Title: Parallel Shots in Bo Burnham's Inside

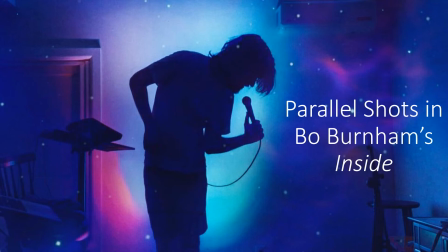0:01 Hello, today we are going to be looking at some of the parallel shots used in Bo Burnham's Inside. So I am a fairly new Bo Burnham fan. I am ashamed to say I did not know that he existed prior to discovering
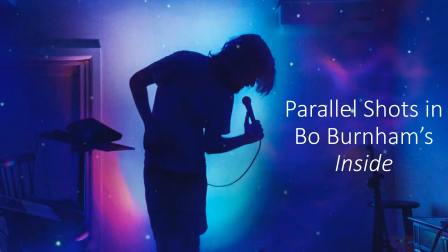0:18 Inside through a reaction video on YouTube. I had heard sort of the premise of Inside, that it was something that Bo created completely by himself in one room over the course of a year during the pandemic.
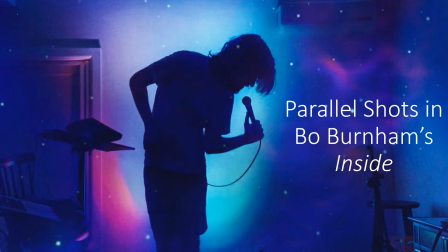0:33 And I was very intrigued by that and by the fact that it was a comedy. And I had heard the very beginning of Inside and decided that it was something that I needed to
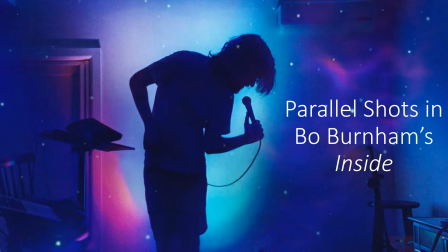0:47 watch in its entirety, and immediately fell in love with it and have kind of gone down the rabbit hole of Bo Burnham's work ever since. I am not a film expert. I have not studied film formally at all,
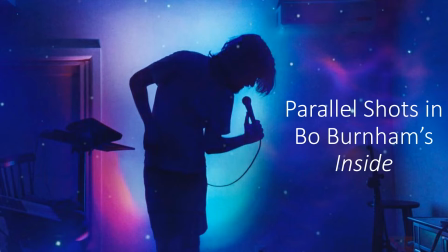1:04 but I am part of a film club that is run by a man who teaches film and theater for a living. And so we sort of watch films together and analyze the way that things like the cinematography,
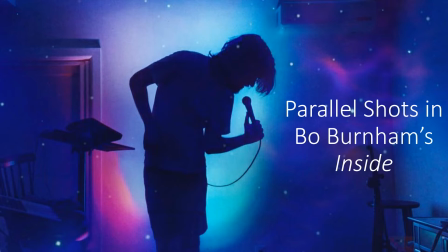1:18 the lighting, and the camera angles and all of that help to create deeper levels of meaning in the work. And so when I first watched Inside, I was watching it sort of through that lens.
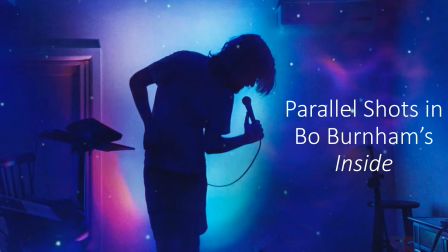1:31 And one of the things, as I have continued to rewatch it, one of the things that has really stuck out to me is the way that he uses parallel shots to create connections and cohesion between different parts of the special,
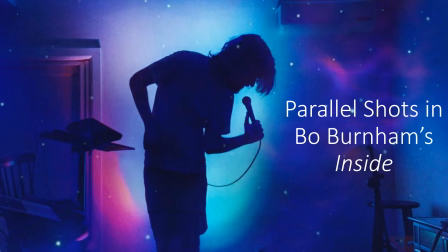1:45 especially the beginning and the end. So I'm going to show you some different examples of what I'm talking about.
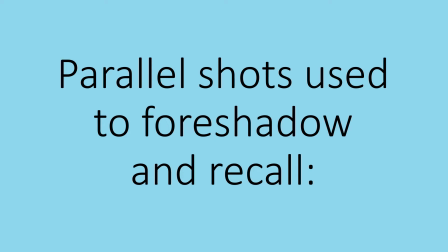1:53 So one way that Bo uses parallel shots in Inside is to foreshadow or recall things for the audience.
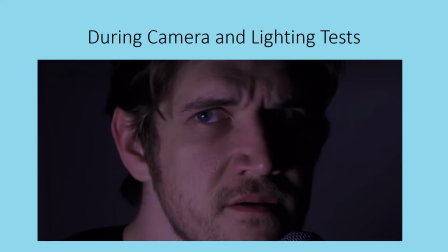2:02 One example of this is during the camera and lighting tests at the beginning. This is one of the shots of him as he's testing out the camera for the special.
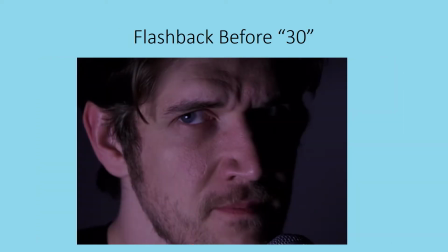2:14 And this shot actually pops up again during the part where he is introducing the song 30. It's a really quick flashback. He's talking about how he's now been working on the special for 6 months.
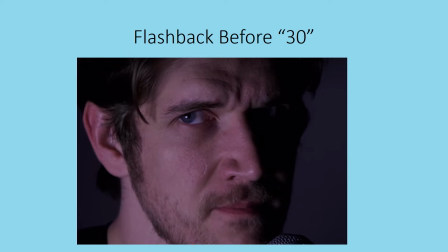2:28 And as he says that, this picture pops up on the screen, sort of, hey, remember how I looked at the beginning of the special? Remember where we started and where we've come to now? And turns out it's only halfway through the special.
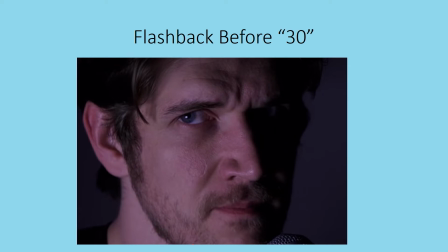2:43 But he uses this shot, again, to remind the audience where they started and where they've come to up until that point.
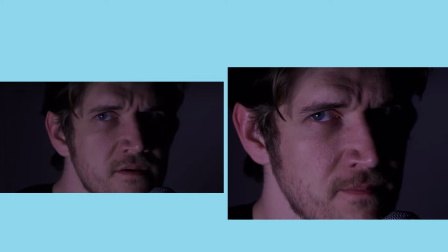2:53 And when you see them side by side, it's clearly the same shot. He just uses it twice for that purpose.
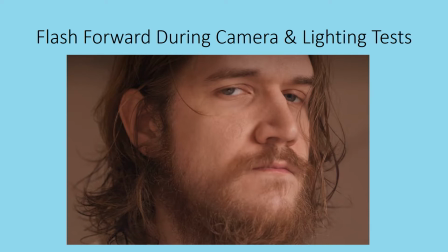3:01 Another time that he does this is actually as a flash forward during the camera and lighting test. We see this image pop up very quickly on the screen. If you blink, you'll miss it. And it's sort of a preview, a prophecy of sorts of where the special is headed, where we're going to end up.
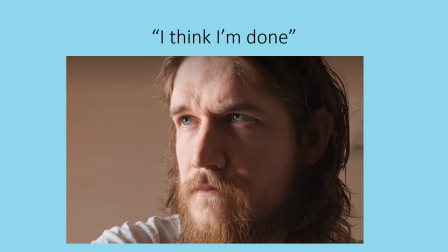3:23 And by the time we get to the end of the special, towards the end, after he's done All Eyes on Me and has like an editing sequence before he goes into the final song, Goodbye, he says that he thinks he's done with the special, and we get this shot, which,
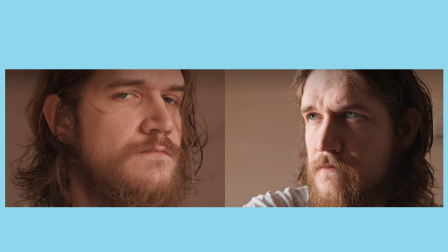3:41 when you look at them side by side, it's very clear that they're related, right? That this shot on the right is where us finally getting to that point in the special that he previewed in the shot on the left at the beginning.
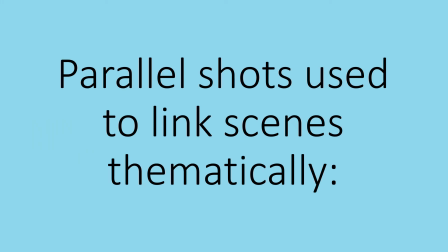4:00 Another way that Bo uses parallel shots is to link scenes thematically, and the best example of this is the ending of FaceTime with My Mom and the ending of Sexting.
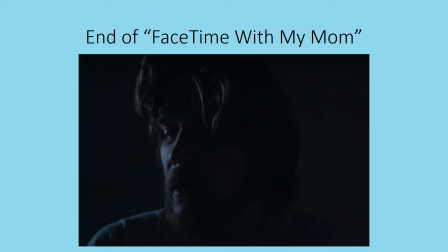4:16 So this shot from the end of FaceTime with My Mom shows after the screen of his phone has gone dark, we are left with Bo sitting in the room by himself, and he sighs and puts his head in his hands,
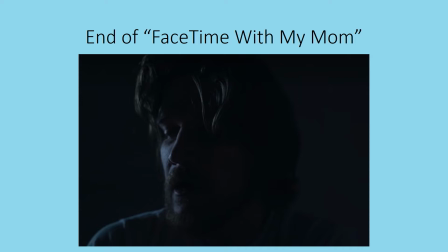4:29 and the screen kind of goes to black. This very similar ending is also used at the end of Sexting.
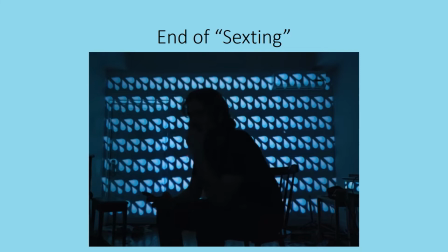4:40 At the end of this song, Bo also turns off his screen on his phone. It goes to black, and we are left with him sitting sort of hunched over with his head in his hand in the dark, just as it happened at the end of FaceTime with My Mom.
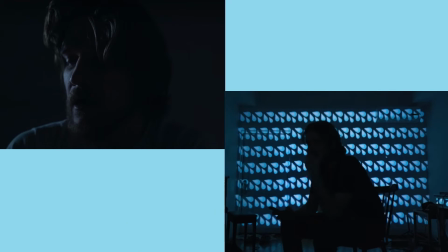4:58 Now, this is a pretty common way, kind of going to black is a common way to end a scene, but because these two songs are also connected thematically, I think that's one of the reasons why he chose to end them in a similar way.
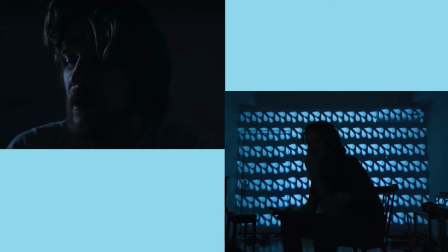5:12 So, both of these songs really are about the fact that even though technology was great, it made us able to connect with our loved ones during the pandemic when we couldn't be with them in person.
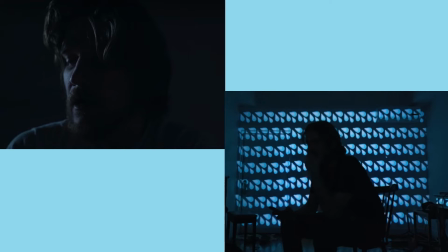5:24 Um, as great as that is, at the end of the day, the technology is always going to leave us empty and feeling lonely. No technology can ever fully replicate what it is like to be physically present with your loved one, whether it's your mom or your significant other.
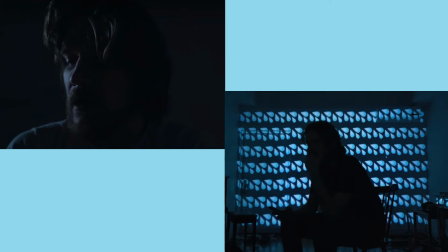5:44 Nothing is going to be able to replicate that experience of being with them in the flesh, face to face. Another kind of side note, I do like the fact that they are also both blue in color and that Bo chose to end sexting with this specific background,
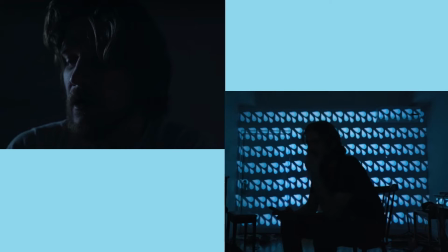6:04 which earlier in the song, was making us giggle like immature middle schoolers. But by the end, in this context, as he's singing about another night,
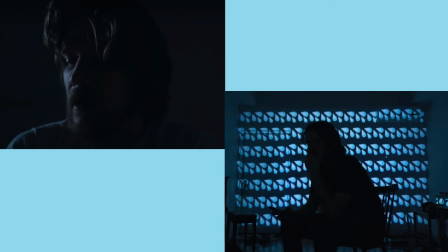6:17 stuck in my home, sitting alone, in this context, they are more reminiscent of tears. And so I like how he is able to use the exact same background, the same image, to create two completely different emotions within the same song just based on their context.
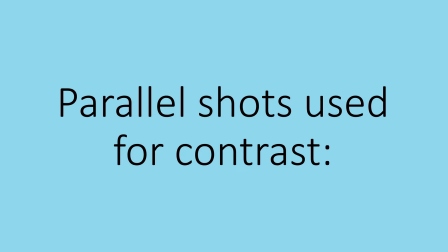6:39 The final way, and my favorite way, that Bo uses parallel shots in Inside is to create contrast. And he does this multiple times.
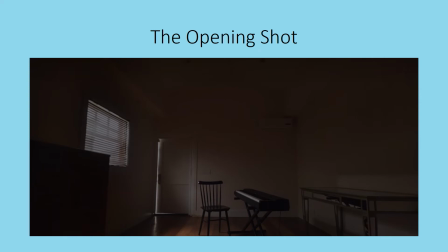6:50 One of the most obvious is in the opening shot, which, if you're not familiar with Bo's other work other than Inside, you may not know that the opening shot of Inside is actually a mirror image of the closing shot of Make Happy, which was his previous special from 5 years earlier.
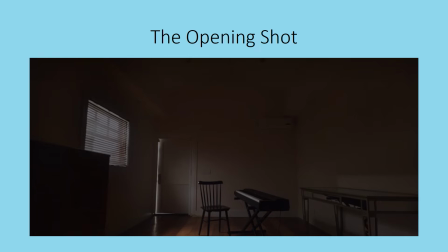7:11 That special ended with Bo in this same room, because it's his own property. It ends with him sitting in this room playing a song on the piano about trying to find happiness. And he gets up and he walks out of the dark room into the brilliant sunlight,
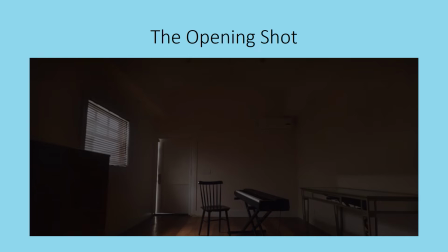7:29 across the lawn to his girlfriend and their dog who are waiting for him. And I think at this point he probably knew he was going to be walking away from comedy, but even without that context, the message is clear that he's walking out of the darkness into the light towards the
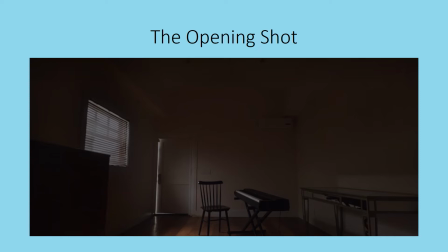7:45 things that he loves the most that will hopefully help him find happiness. Well, Inside opens in the exact mirror image way, with him walking out of the brilliant sunlight into the dark room, closing the door behind him, locking himself inside in the dark.